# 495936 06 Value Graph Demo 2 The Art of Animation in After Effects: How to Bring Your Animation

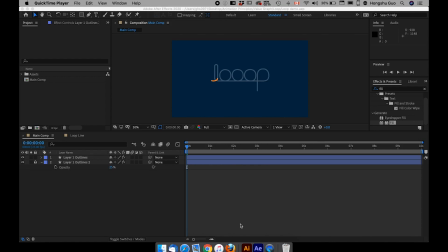0:04 In this video, I'm going to show you another example of how to animate with ValueGraph to control the speed of your animation. Now I've already got this file set up. You can take my file. I'm going to put it available to download so that you can use this file to practice.
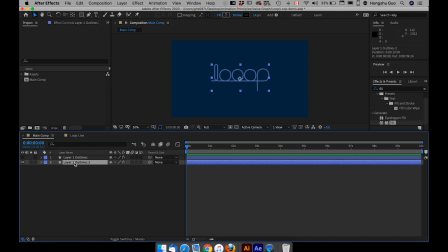0:24 So here in the file, you can see I have this graphic here made of just one line and I have one layer at the bottom just as a hint of the logo what it looks like and then I can just
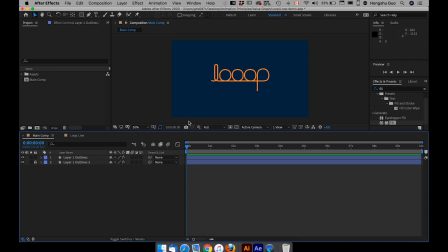0:40 lock it and on top I have another layer that's in color what I want to do is go to this down arrow and then come to this button here add a trim path effect and if I change the ending value of the trim path you can see the lines actually animating as
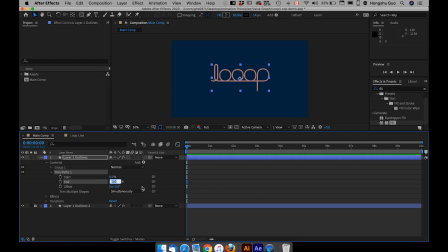1:00 if it's drawing onto the screen now I want to put this percentage at 3% to only show a portion of the line and then if I animate the offset value if I change the offset value you can see the lines are
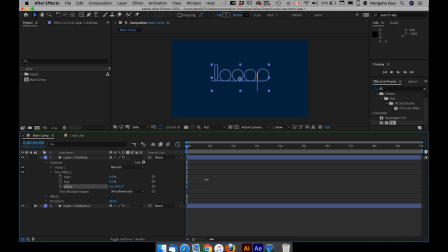1:15 actually moving along the path so this is how we want to animate this logo here it's very simple all I want to do is to put a key frame here as 0 second when the value is 0 and then go to the
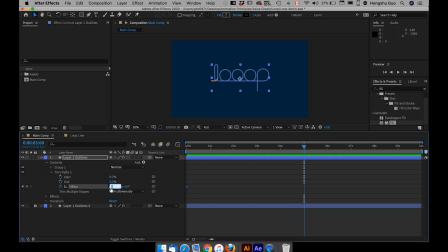1:31 5th second and put one full rotation put one here in the front and if I preview the animation this is what I get the line is just traveling along the path I can cut the preview here, head on in.
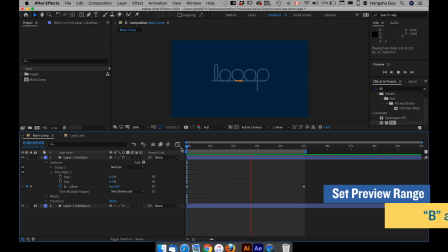1:54 And that's how it's going to loop.
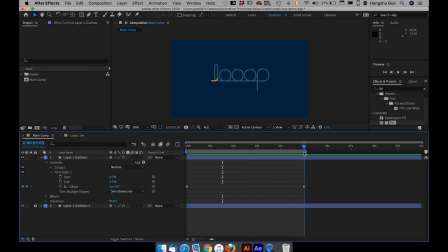2:00 However, right now is so boring, right? We didn't add any easing to it. We didn't change any of the value graph. It's just one simple animation with two default keyframe.
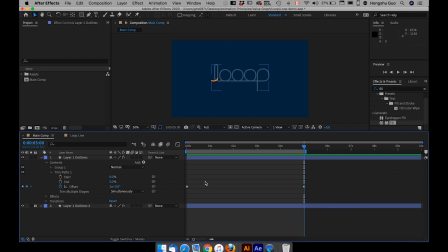2:17 Here, I want to show you how to use value graph to animate this. I want this thing to resemble as if there is gravity taking place so that when the line moves up to the top, it's slowing down because it's going up.
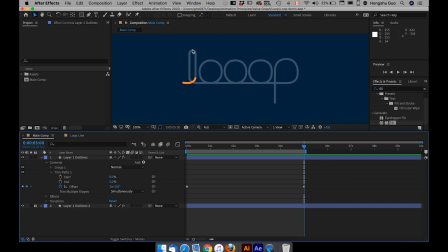2:32 It's slowing down to the top and then once it goes over the hump, it moves faster, faster, faster until this point here when the line need to go up again it slows down and then go faster again when it enters the slope and
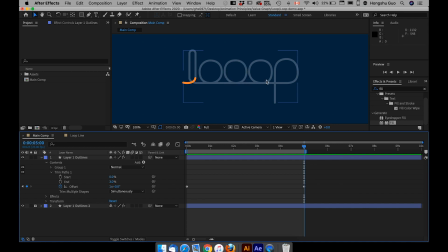2:51 then it goes slow quick and then slow fast and then slowing and then go very fast so basically I want to have this line to animate as if there's gravity taking place,
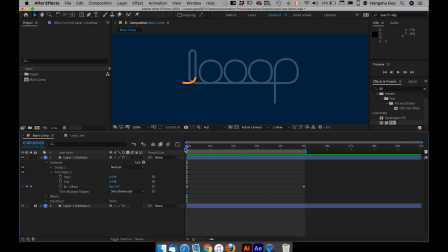3:08 gravity in effect. How do we do that? First, we need to put a keyframe whenever there is speed change. Let's say on the zero second, we have to have a keyframe at zero second, and then if I toggle the timeline over here,
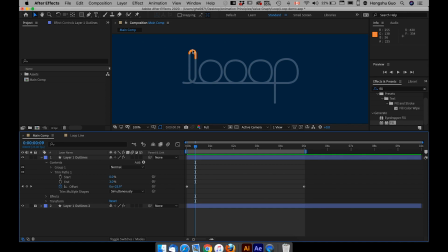3:26 so before the line comes to the top, it should slow down, and then after it goes over the hump, it should go faster.
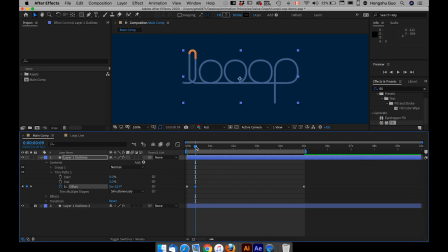3:35 so this is where the speed change we need to add a keyframe now go forward over here this is where the line needs to slow down and i need to add a keyframe and then on the top it needs to go faster add a keyframe and then over here same thing should slow
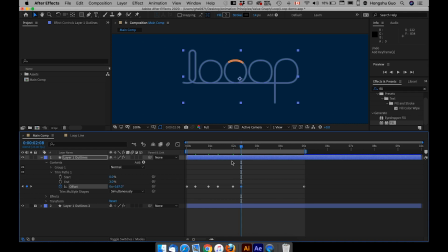3:54 down starting from there and then this point here should go faster starting from there and then this point speed change This point speed change and this
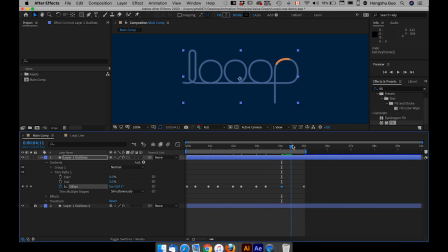4:11 point speed change and then this point Speed change so those are all the points where the lines need to change in speed
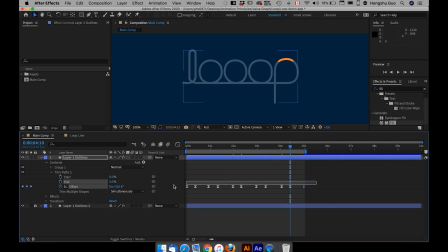4:24 select all of them right-click keyframe assistant easy This is going to be a default easing if we preview this that doesn't look right. It's not very smooth and then it just doesn't make sense.
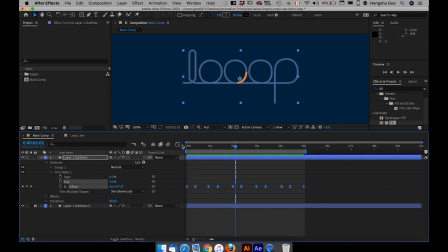4:39 So now what we're gonna do, select all of them, go to the graph editor. You can see this is what it looks like. And I just want to select this offset value, go to this button fit to view.
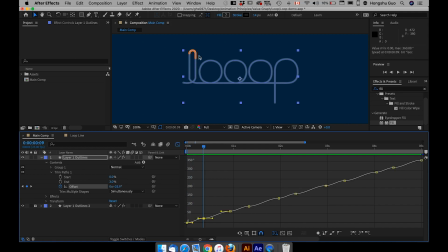4:57 First we need to think about it. So at this top point here, going into this point the line should be slowing down because it's going up which
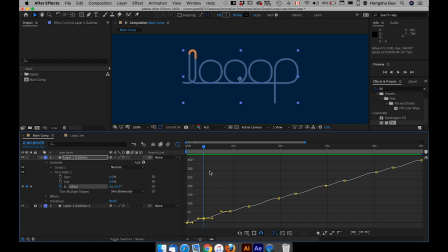5:12 means the line should already have a speed at the beginning and then I don't want it to slow down all the way to zero because right now if I just zoom in on this hit Z on the keyboard and then zoom
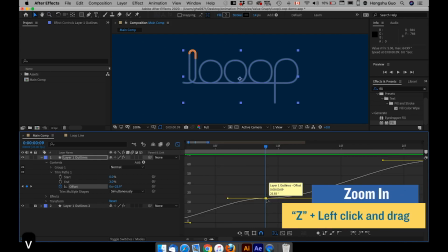5:28 in you can see this bezier handle is totally flat.
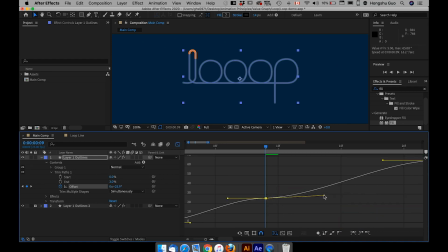5:33 I don't want it to be flat because it means the speed is zero. I just want it to slightly tilt a bit so that it's not flat but when I drag the handle you can see those two handles are broken. That's not what we want because we want the speed going in here and then going out to be the same.
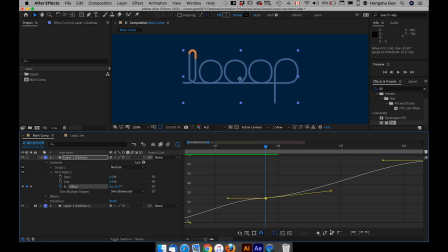5:53 So what I need to do is just select this point here and then go to the convert selected keyframe to auto bezier which means the two handles are going to be locked together and now you can see when I adjust one handle the other one changes too at this point I just slightly
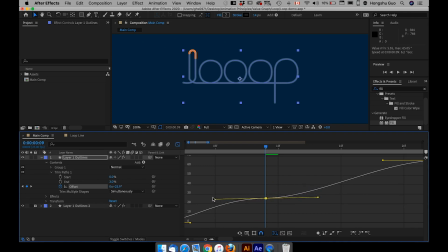6:11 want to adjust this handle with an angle so that it never stop however at beginning the line should go faster because otherwise there's not enough velocity for it to go over the hump at the top.
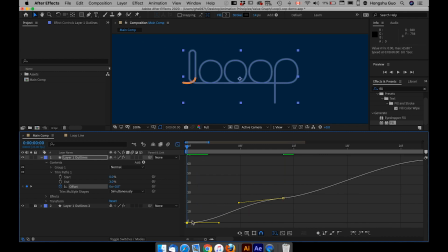6:29 So basically, at zero second, I want this to already have a speed. Remember, flatness equals zero, steepness equals speed. So I want this graph here to have a steeper slope here, to have a bigger angle.
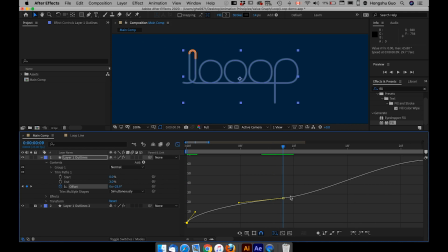6:48 So it goes faster and then slowing down and over here at this point it should go faster faster faster which
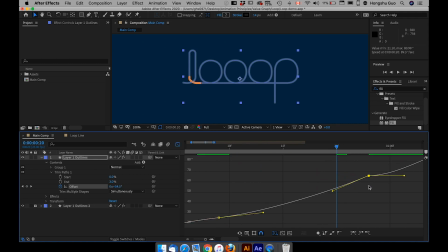7:03 means at this point the bezier handle you see is broken again I just need to lock them together the bezier handle need to be on an angle something like that so that it has speed and